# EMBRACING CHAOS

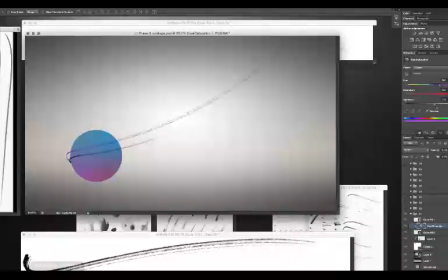248s
But at the time, I was just in bulldozer mode, thinking about using the crap out of these elements,
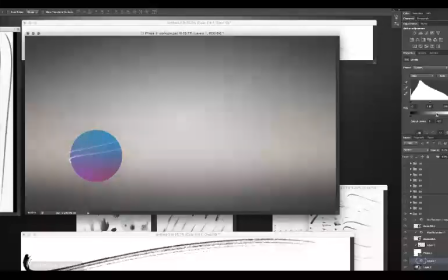254s
as if that would somehow prove to myself that I could do it. So hey, let's pile in some more garbage.
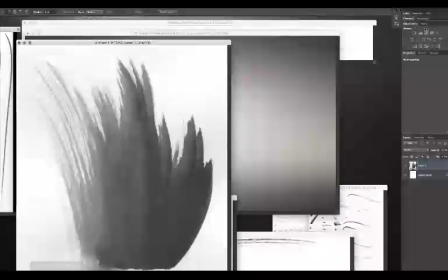260s
Let's make a mess for no particular reason. Playing, but not really with any self-made rules in mind.
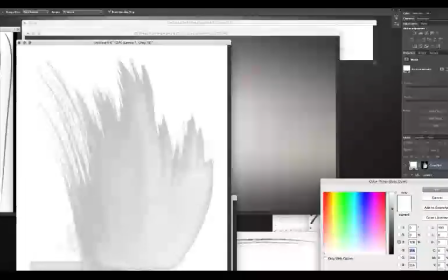267s
Not good play.
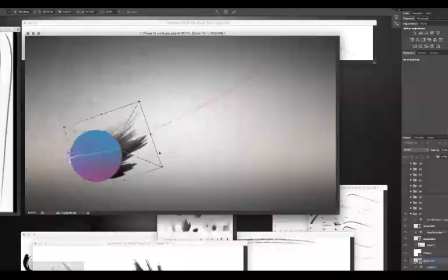269s
It's exploration, but without the benefit of boundaries, so there's no structure to explore within and really no challenge to work with.
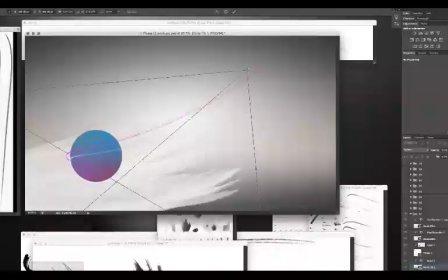277s
A basic boundary or super simple rule set that would have helped would have been to
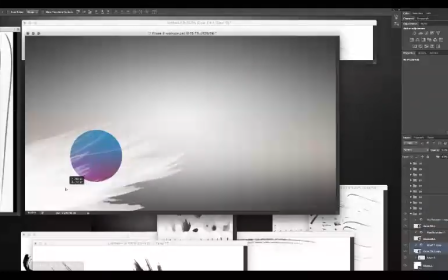283s
simply pay attention to how the basic contrasts play out with these new elements. That's not a great structure if you want to be really productive, but in the absence of anything else,
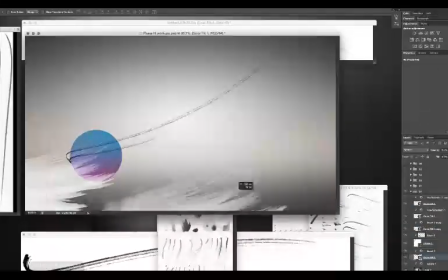295s
even something that basic is usually better than flopping around like a fish in a bucket.
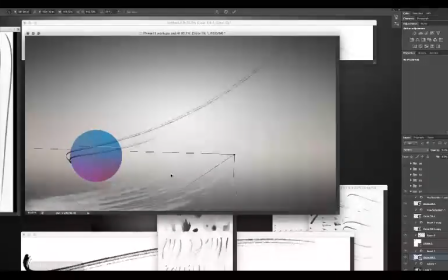301s
I mean, look at this flopping. So graceful. white, black, I don't know.
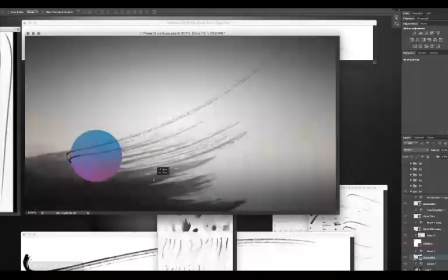306s
What about here? How about there? You know, it's a little painful to watch this kind of directionless floundering. But warming up your hands to draw or make simple marks is really different than warming up to make actual compositions.
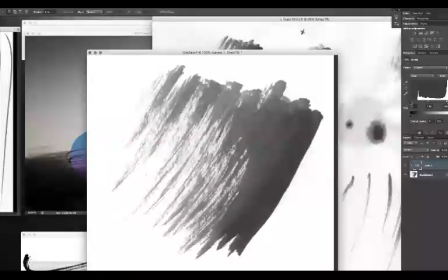320s
And having moved right from scanning to this, yeah, you see what I'm getting at.
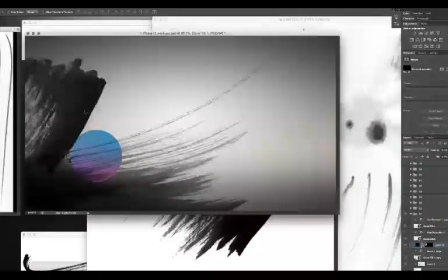324s
I'm not really in gear yet. To be fair, there is an attempt here to start using these big brush strokes to indicate some movement.
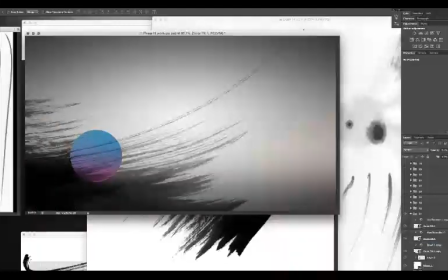333s
At the very least, using that rule or guideline. Staying within the guideline of use these to make movement. And while it's not much, it's better than nothing.
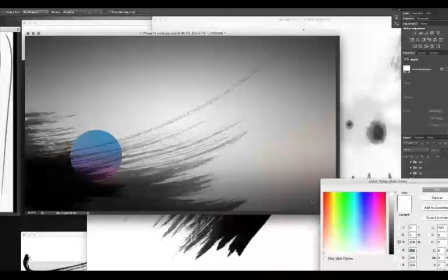346s
And then layering them in front of and behind the circle starts to create just the littlest bit of depth.
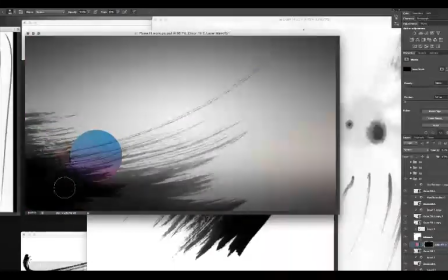352s
So to turn it into slightly more productive play, maybe we focus a little on generating depth. Building in some contrast and value to highlight the silhouettes of these foreground shapes can be as easy as painting in those values,
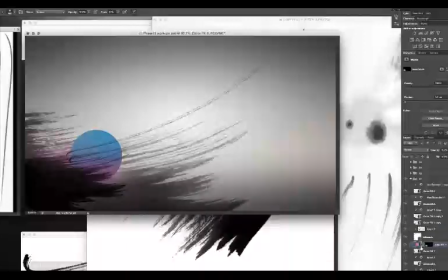365s
but maybe we can bring in those values while also introducing a contrast in scale and density with like a ton of tiny circles.
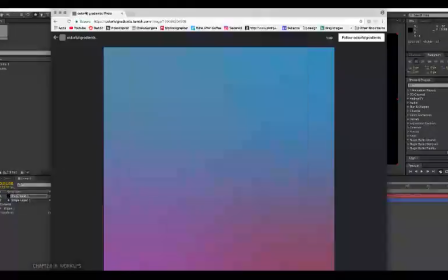373s
And building them out to roughly complement the movement that's already indicated, and sampling the same colors as the big circle to tie them together.
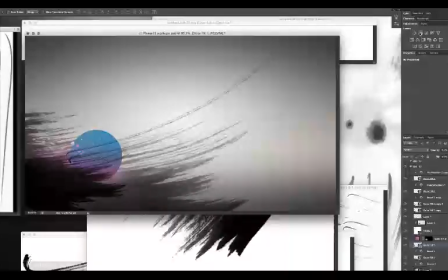381s
And that is some weak ass sauce. But that's how it goes when you're not really in gear yet,
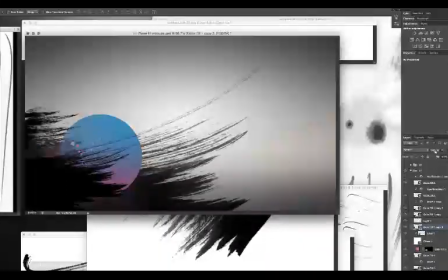387s
especially when you're also making arbitrary decisions because they aren't really guided by goals, boundaries, or much of a structure. Without any of that, you're typically just throwing stuff around to see if it sticks.
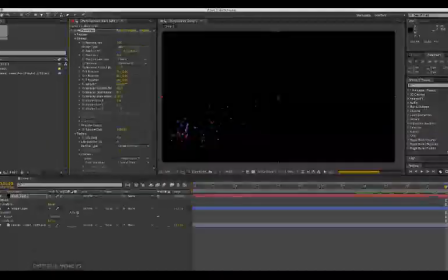399s
Not even sure why you want anything stuck to anything else in particular in the first place.
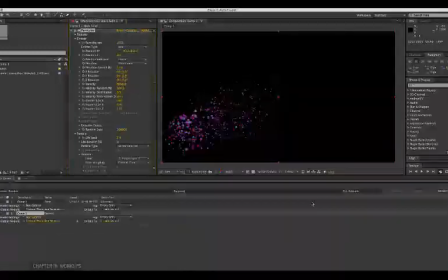405s
But maybe the act of blindly throwing stuff helps you warm up in some small way.
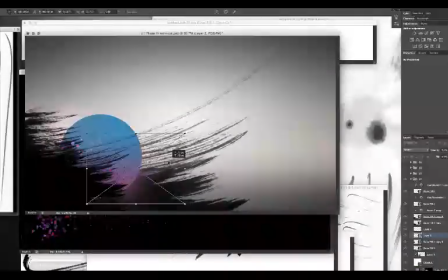410s
In other words, it's not necessarily a completely wasted effort. It's just not immediately satisfying.
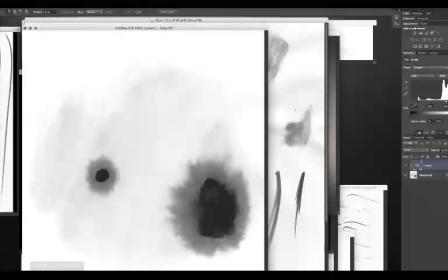416s
It won't look like instant success.
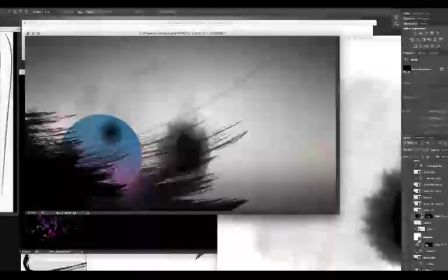419s
So really, I'm just blindly layering up elements to push that depth, just hoping some magic happens.
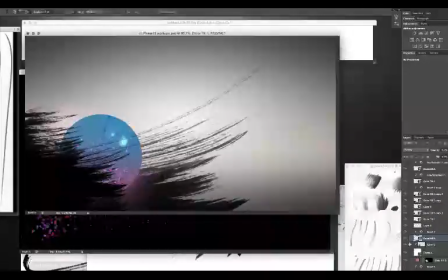426s
Even trying to round out these circles into spheres with some fake specular highlighting, courtesy of more handmade elements, as if that would make a difference at this point. And maybe you need 30 minutes to finally get to the point where you at least recognize your own flopping around for what it is.
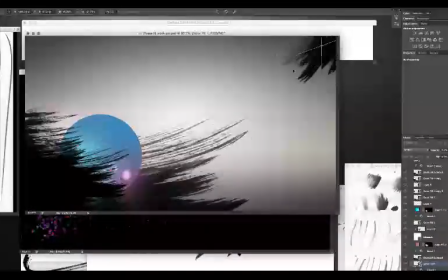443s
Maybe it's just a warm-up. Again, it's not wasted time, but it can be frustrating time. Even when you are warmed up, there are going to be frustrations. Remember that you're going to go through that sometimes.
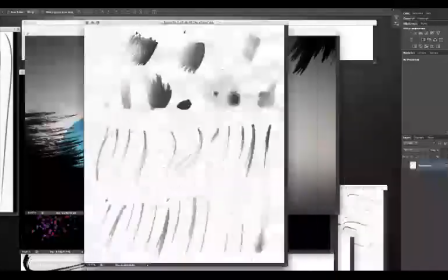455s
We all are. It's built into us. It's part of how we function.
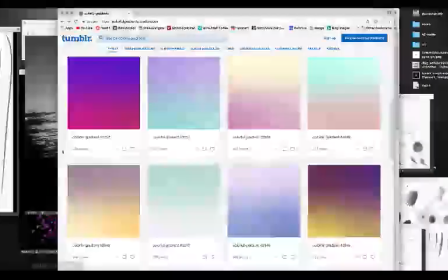459s
As a creative person, you're naturally going to venture into uncharted territory, into the unknown.
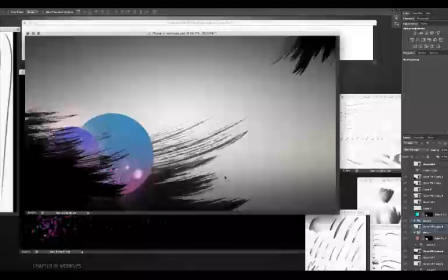466s
So you're naturally going to feel that doubting, that frustration, that let's not do this struggle sometimes.
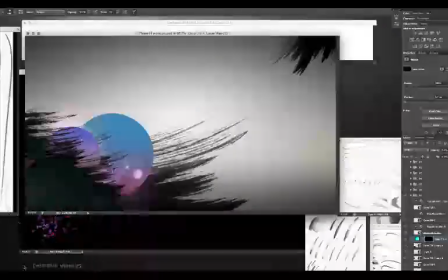473s
It's just part of the effort for anyone trying to do anything worthwhile.
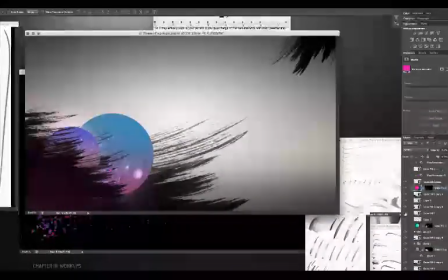478s
The point is, don't get on yourself about it. Just know that's what it is. Let your brain do it and move through it by resorting to a solid play mindset.
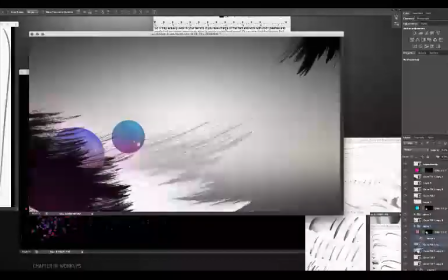489s
Relax, give yourself a good structure or boundaries to work within, and let yourself explore that space without consequence.
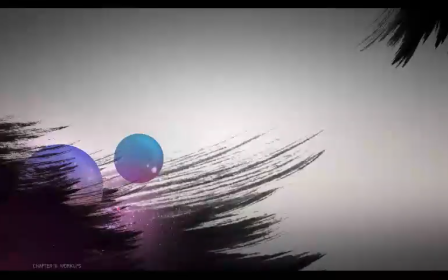496s
And it's totally fair to whip out a fresh sheet instead of trying to clean up an embarrassing mess. I thoroughly embarrassed myself here,
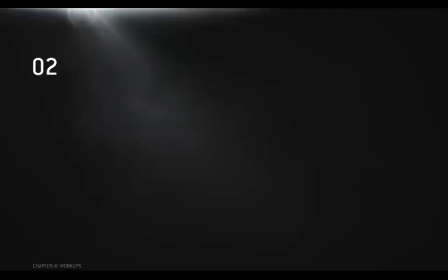504s
so I moved on to number 2 with a clean slate and a more goal-oriented decision to make something minimalist. Even more specifically, giving myself the constraint of finding a simple way to combo a handmade element with a digital element and as little else as possible.
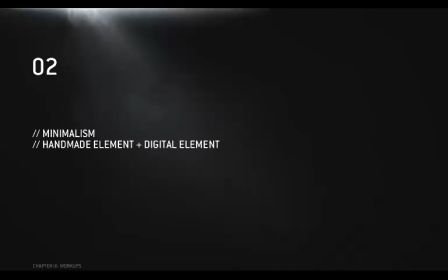523s
Which isn't a brilliantly interesting constraint to start with, but it sets some boundaries, so it's way better than what I was doing.
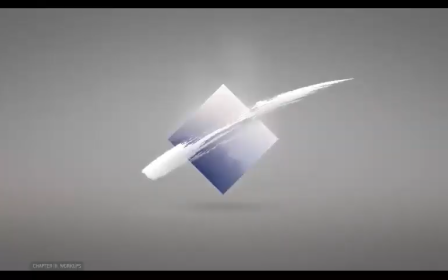530s
And what came out of it was this. And honestly, I kind of love it. It is by no means earth-shattering, but the contrast or juxtaposition of the perfectly sharp lines and smooth
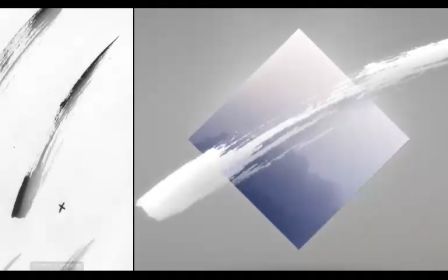543s
surfaces of the square and background versus the broken lines and rough texture of the brushstroke and masked out ink bleed,
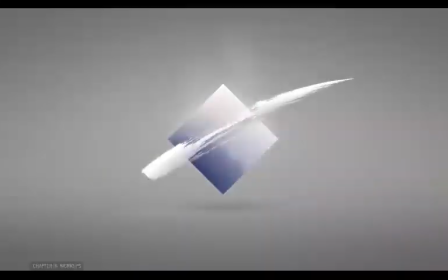551s
it works really well. Digital versus handmade. It's got a hint of depth, tiny bit of movement. It's got a bunch of things going for it just as it is. And again, it's hard to judge these things concretely because there's really no greater design purpose it's trying to fulfill.
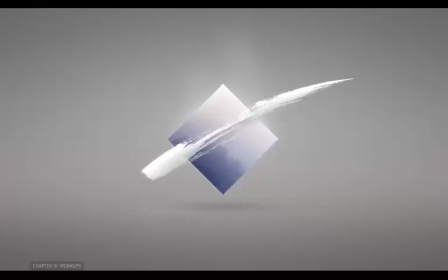569s
So we can't say how well it's doing that, but we can say formally it works for various reasons.
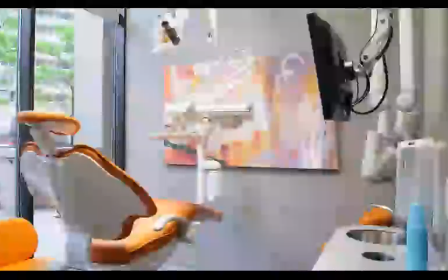576s
Granted, it does resemble some really basic ass dentist office wall art from the early 90s,
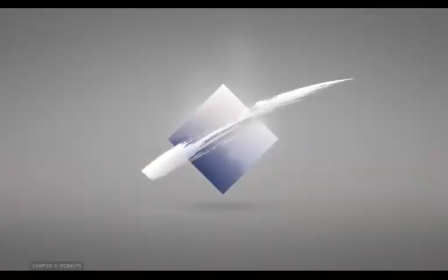582s
but it is done with a more modern touch, and sometimes modernizing a cliche can actually turn out pretty cool. I might be trying to sell this one a little too hard, but it's fun because I don't think I've made anything like this before. And of course,
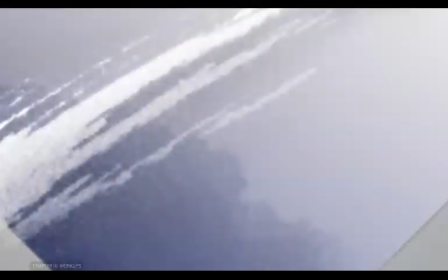597s
even though that simple combo of smooth color versus texture and clean edge versus broken seems to work really nicely,
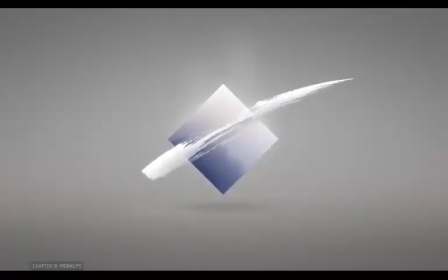604s
it's not a reason not to look at what you can do with other types of contrast as well. I wanted to keep the color palette simple, but figured there was plenty to be done with value. So I chose this medium gray background, but gave it some variation in value,
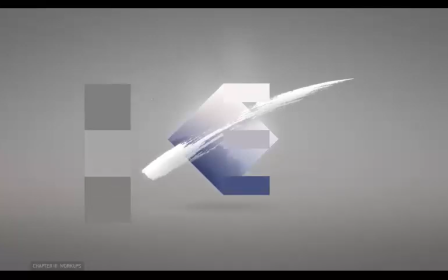620s
and gave the square a lot of variation in value, and made sure it very much contrasted with that background.
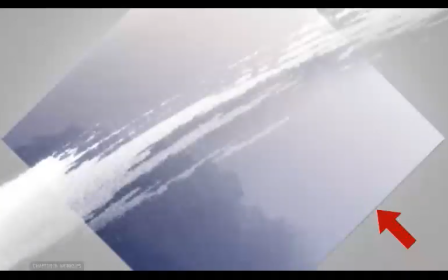628s
Even gave it a tiny bevel to get the bottom edge a little darker and the top edge a little brighter.
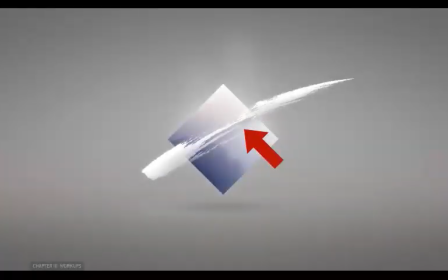634s
Set the white brushstroke off with a light drop shadow, which helps it stand out and also just gives it a touch of depth, and painted in what looks like a foreshortened shadow, which makes it look like there's a floor,
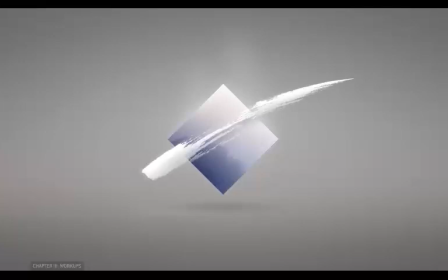646s
so the whole thing isn't floating in a vacuum. There's even some painted in reflected light from the white of the brushstroke and the purple of the ink wash. And then there's a faint glow or something painted in up here,
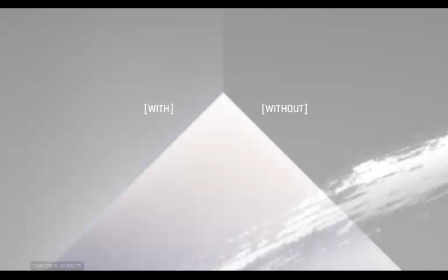658s
although really that brighter value brings the background value closer to the value at the top of the square. So it's actually decreasing the contrast along that edge. But it's not a huge effect. I could take it or leave it. I'd probably dump it if I did it again, but I won't hide my shame from you.
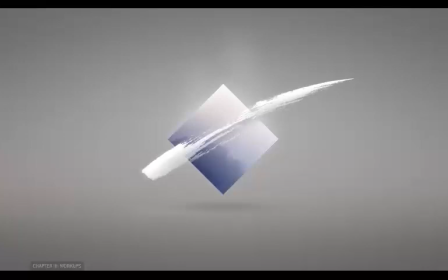676s
Despite liking this one, I did feel like it was almost too easy.
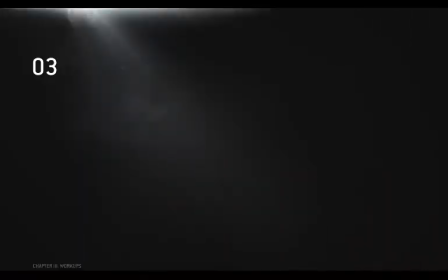682s
So of course, next I went a totally different and more complicated direction and did this, stretching squares every which way.
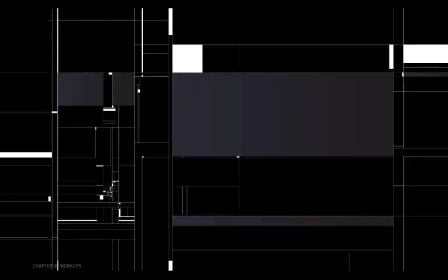690s
Now this was all laid out in Illustrator over a few hours and then dropped into Photoshop where some color and lighting was painted in.
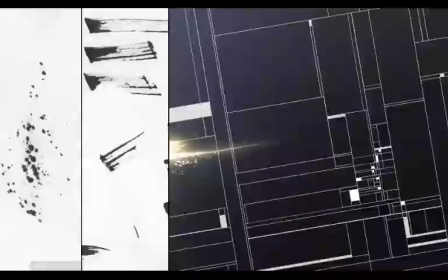698s
And some of these brush strokes and spatters were lined up with all of it. Obviously this one's visually busier than the last,
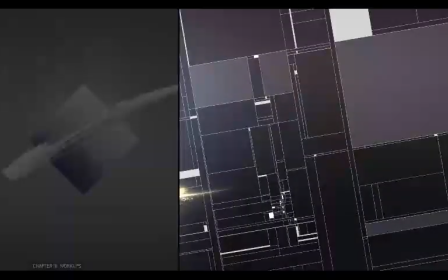704s
and density is a little more of a concern so that it doesn't become an overcomplicated smear of stuff.
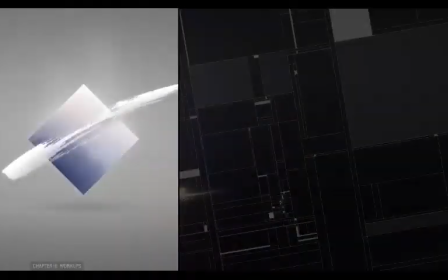711s
Density is important here too, but it's a lot easier to manage with so few elements.
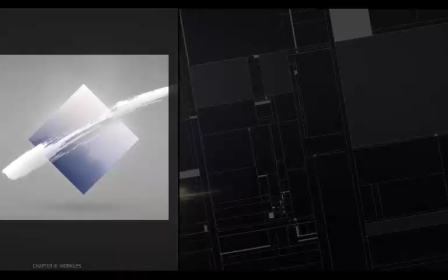717s
Everything's focused right here and focused even slightly more so in this smaller area.
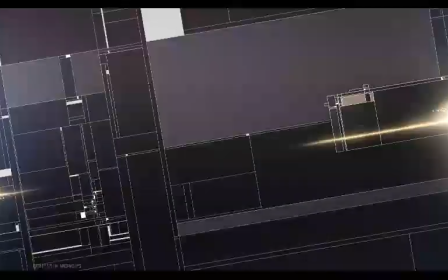723s
But here, there are just so many more elements. It takes some real balancing to create areas of density and not so density. And I aim to make that true at every level of zoom, really.
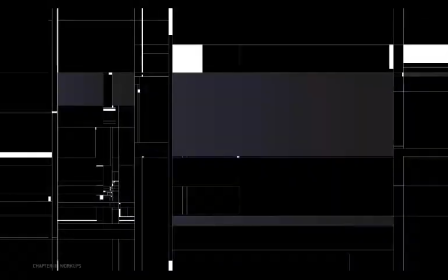737s
Pulled all the way back, the contrast in density between this area and this area is pretty high, right?